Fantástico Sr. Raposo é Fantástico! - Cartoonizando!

mas que... Ah. Ned, por que tá tudo tão amarelo? Que foi? Tu viu Fantástico Sem Raposo de novo, não foi? Não é uma fase, MM. É quem eu sou. Eu já disse, Matt. Você não é uma raposa. Eu sou quem sou e você não vai tirar isso de mim.
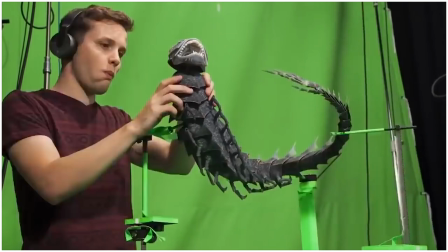0:50 Stop Motion é uma arte que infelizmente está morrendo hoje em dia,
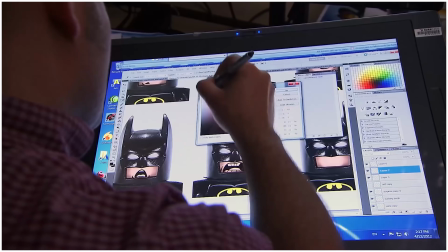0:54 porque a boa e velha arte de imagens geradas por computadores está finalmente chegando a níveis de realidade que só a vida real conseguia fazer de verdade.
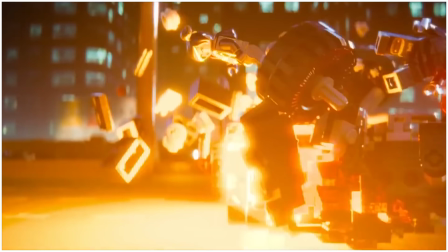1:01 Isso é uma pena, porque, nos meus olhos, por mais que filmes como Uma Aventura Lego seja em CG e pareça stop motion de verdade,
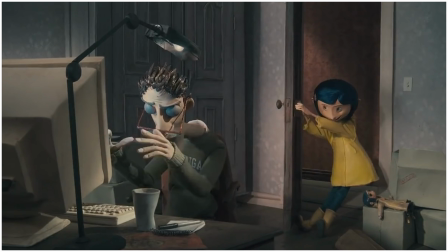1:08 filmes em stop motion continuam sendo mais naturais e bonitos de ver.
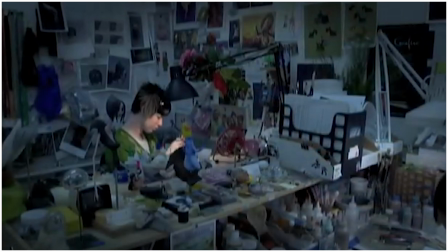1:12 Isso se deve porque em stop motion tem mais erros humanos, e isso faz esses filmes parecerem algo que você pode realmente tocar.
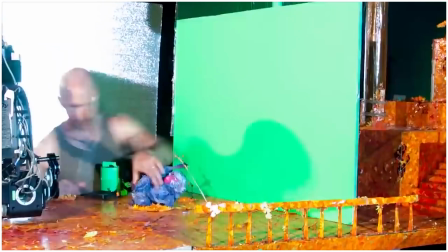1:17 É, provavelmente eu sou a única pessoa que acredita nisso, porque stop motion está desaparecendo e ninguém parece se importar.
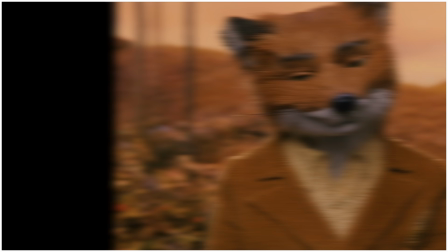1:22 Mas, pelo menos antes da morte dessa incrível arte, a gente teve um filme em stop motion que sem dúvida é um dos melhores filmes de todos os tempos.
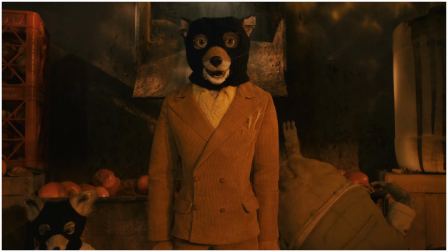1:29 Não de stop motion, de todos os tempos. Mas que, de algum jeito, por parecer de criança talvez, foi sendo colocado de lado.
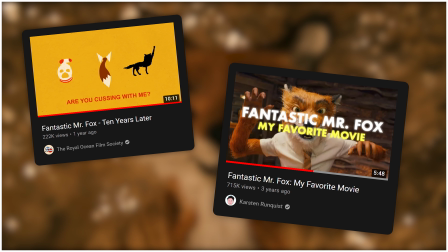1:36 Até que recentemente um monte de gente começou a reconhecer como a obra-prima que realmente é. Fantástico Senhor Raposo é um filme fantástico.
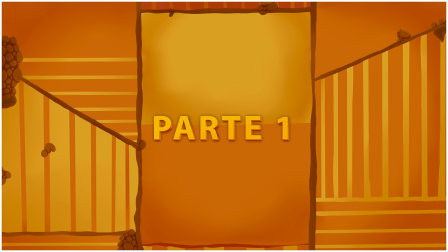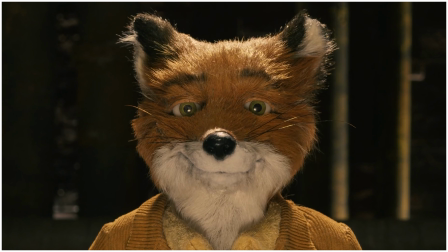1:50 Se você observar de verdade a animação desse filme, você provavelmente vai notar uma coisa.
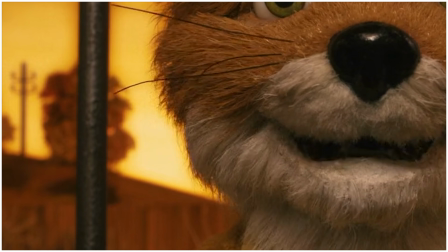1:55 Se você não percebeu até esse momento, desculpa. Os pelos ficam se mexendo de frame pra frame.
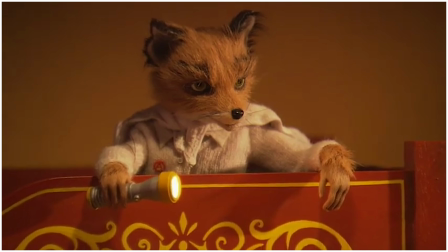2:00 Isso pode parecer um erro, ou apenas o limite de fazer um filme stop motion, mas não. Existem modos de fazer pelos em stop motions de um modo que não fique tão óbvio assim.
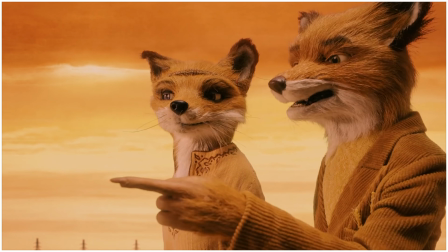2:08 Essa falha foi proposital do diretor do filme, que escolheu usar pelos de raposas de verdade.
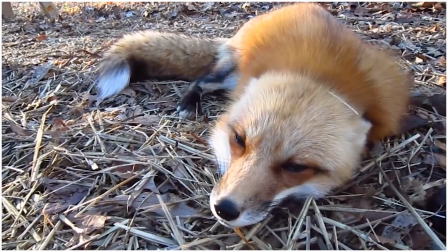2:13 E relaxem que eles não caçaram a raposa só pra colocar pelo no filme. Não, eles foram no refúgio de raposas e tiraram o pelo com escova.
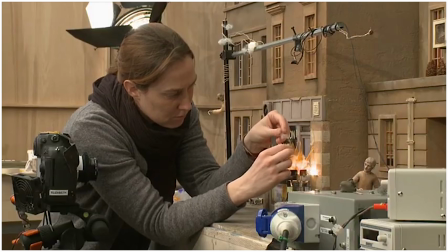2:20 Mas por que não usar o imensamente mais barato pelo artificial pra fazer isso? Pelo mesmo motivo que o diretor prefere stop motion ao invés de animação 3D.
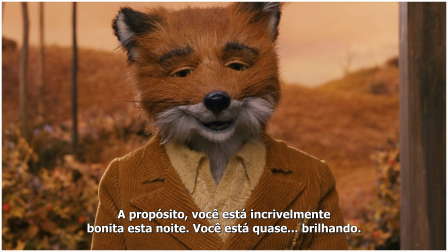2:29 Porque parece mais natural.
By the way, you look unbelievably beautiful tonight. You're practically glowing.
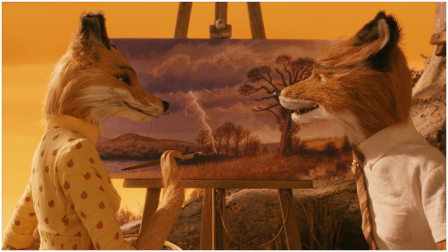2:35 Maybe it's the lighting.
Segundo ele, esse modo faz os pelos parecerem que sempre estão se movendo.
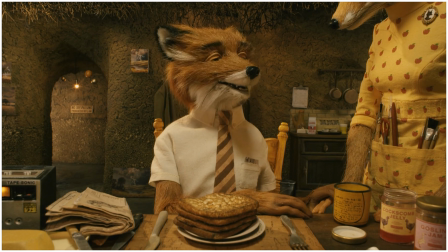2:41 E por mais que a câmera esteja parada e nada estivesse acontecendo, tem algo sempre se mexendo na tela.
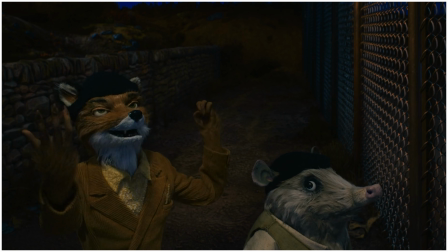2:46 É exatamente esse tipo de coisa que faz o filme parecer tão legítimo e bonito. Porque ele foi feito por humanos, com falhas humanas.
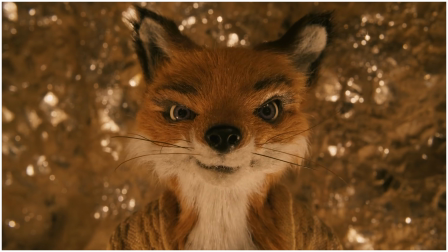2:52 Por isso, essa escolha é perfeita para esse filme. Porque o filme todo é sobre isso.
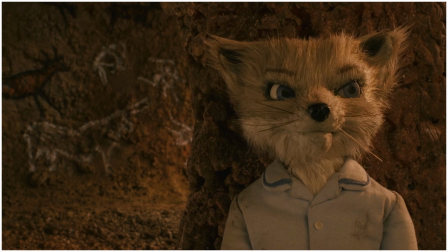2:57 Falhas. Todos esses personagens são personagens falhos que estão sendo apresentados em animais bonitinhos.
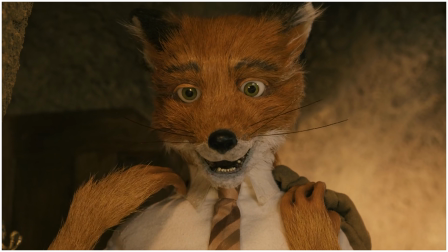3:04 O próprio personagem principal é meio que o vilão da sua própria história.
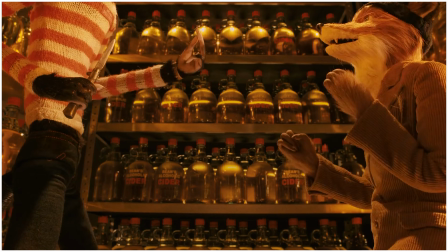3:08 Eu não estou me referindo como ele é uma pessoa do mal, mas sim como tudo que ele fez até certa parte do filme fez todo mundo ao seu redor ser prejudicado,
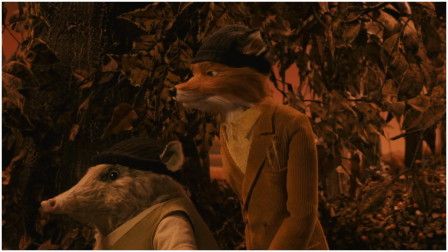3:15 com o único objetivo de fazer ele se sentir melhor. Mr. Fox é um personagem super narcisista e sempre tenta fazer as coisas baseado no que os outros vão sentir sobre ele.
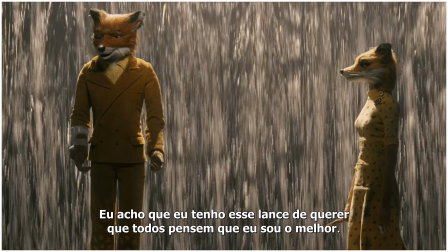3:24 I think I have this thing where I need everybody to think I'm the greatest, the quote unquote fantastic Mr. Fox.
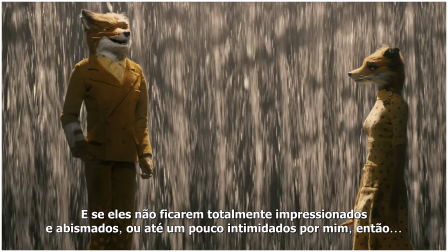3:29 And if they aren't completely knocked out and dazzled and kind of intimidated by me, then I don't feel good about myself.
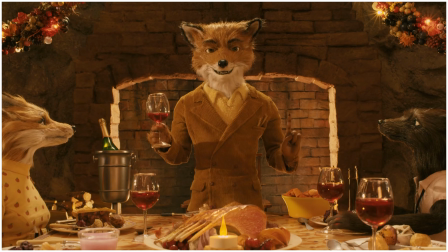3:35 Ele, porém, não faz isso com malícia. Ele só está perdido e querendo ser algo, não importa o que aconteça.
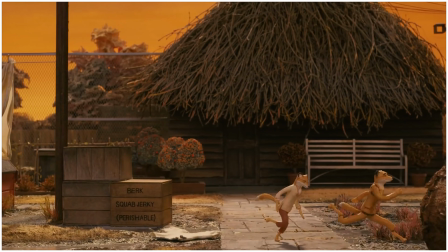3:41 Durante a primeira parte do filme, a gente vê que ele mudou a sua vida do que ele gostava de ser,
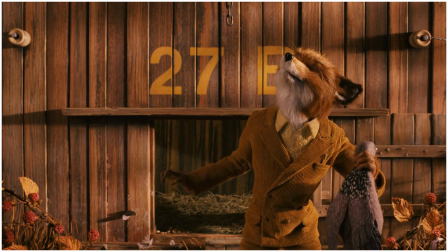3:45 parando de seguir o seu lado selvagem de caça e ganhar dinheiro roubando, para ter uma vida mais simples e sinceramente típica de um ser humano.
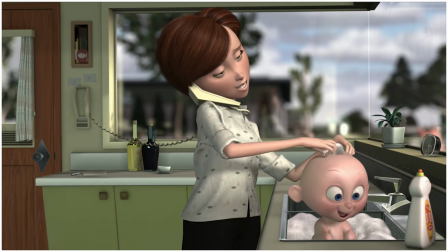3:52 Mas diferente do Senhor Incrível nos Incríveis, que fica miserável com isso, passando dias e mais dias com saudades de ser o que ele era,
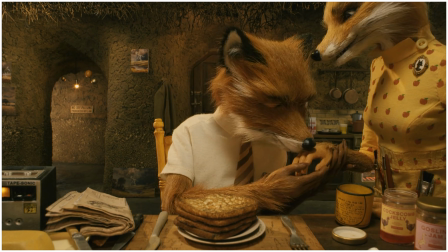3:58 Mr. Fox tenta o máximo possível se enganar e fingir que ele está feliz daquele jeito,
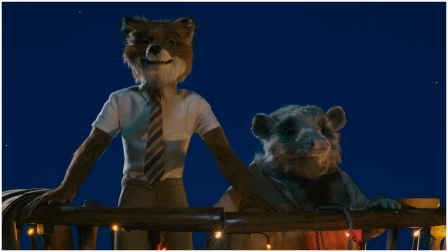4:03 colocando uma máscara e fingindo ser quem não é para agradar os outros.
Who am I, Kylie? Who, how? What now? Why a fox? Why not a horse or a beetle or a bald eagle?
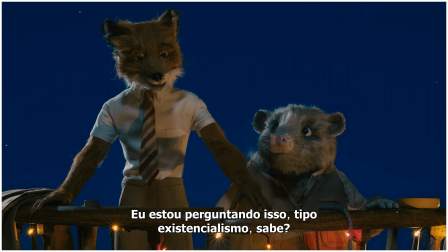4:16 I'm saying this more as like existentialism, you know? Who am I?
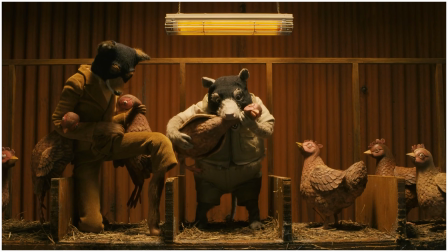4:20 Durante o filme todo, ele tenta voltar a ser o que uma vez foi, tentando voltar à personalidade que ele acha que merece ter.